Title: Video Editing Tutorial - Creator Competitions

Hi, I'm Nick, head editor at an in-house post-production company that services some of the biggest advertising agencies in London. I've been lucky enough to learn and expand my skills, being challenged through different styles of editing.
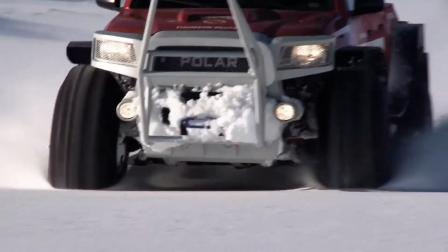From my time at a news agency's cutting long-form edits, including serious documentaries and talking head pieces,
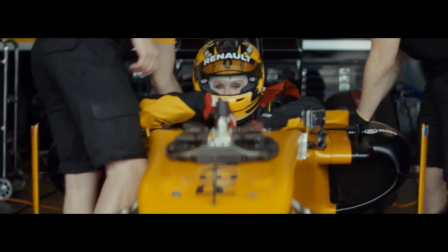to my current job consisting of TV commercials and social content, which we class as short-form editing. So hopefully, I can share some useful tips with you to help in the content you will be uploading to the creator competitions. There are many ways to tell a story when starting your edit, and the most common way is from start to finish. And this is what we call a linear narrative.
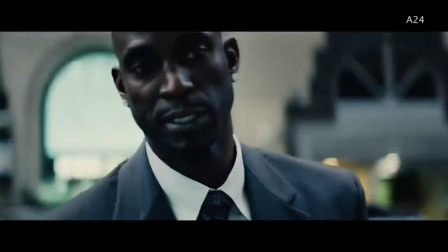Uncut Gems with Adam Sandler is a good example of how someone's life gets turned upside down, starting on a high to a few days later, nosediving into utter chaos, all told in an extreme tension-building linear storyline. Another way is by jumping back and forth through the timeline, and this is what we call a non-linear narrative.
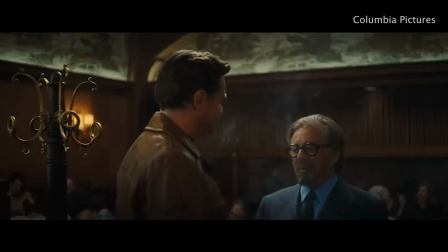Popular technique, often used in some of Tarantino's films to disorientate the viewer and build the tension with a different execution. This is normally determined in the script writing process, but can sometimes help mix things up in post-production if the edit isn't working or you want to be a bit more creative. Next, I'd recommend researching editing cut techniques. By their nature, social media films often involve jump cuts to signify a passage of time when squeezing a considerable amount of content into a 10 to 15 second piece.
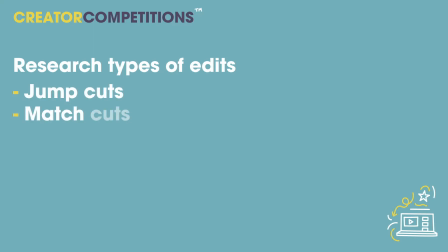I personally would have thought jump cuts, match cuts and invisible cuts would be more useful in these particular pieces. A commonly used option is the invisible cut, to trick the viewer into thinking it was all one shot.
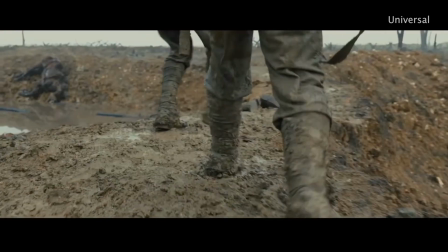The film 1917 is a really good example of the latter technique. My final piece of advice would be about laying down the music or the sound bed.
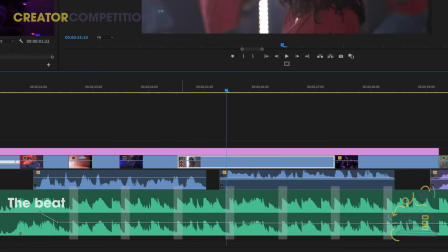If you're editing to the beat, I'll try and cut the visuals a frame or two before the beat hits, as I find it can be a bit more impactful.
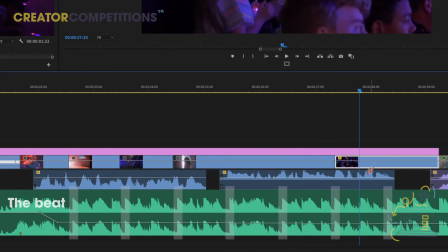Alternatively, if you're using an invisible cut, then try cutting off the beat so not to draw attention to it. Cutting off beat can be a much subtler form of editing, depending on what your end goal is. Good luck in the creator competitions, and more than anything, without trying to sound too cliched, have fun. Experiment with different types of cutting techniques to find what helps your narrative flow best. Even try multiple cuts at the same time. And remember, hold each shot for as long as required to get the essential information across to the viewer needed to tell your story. Good luck and all the best.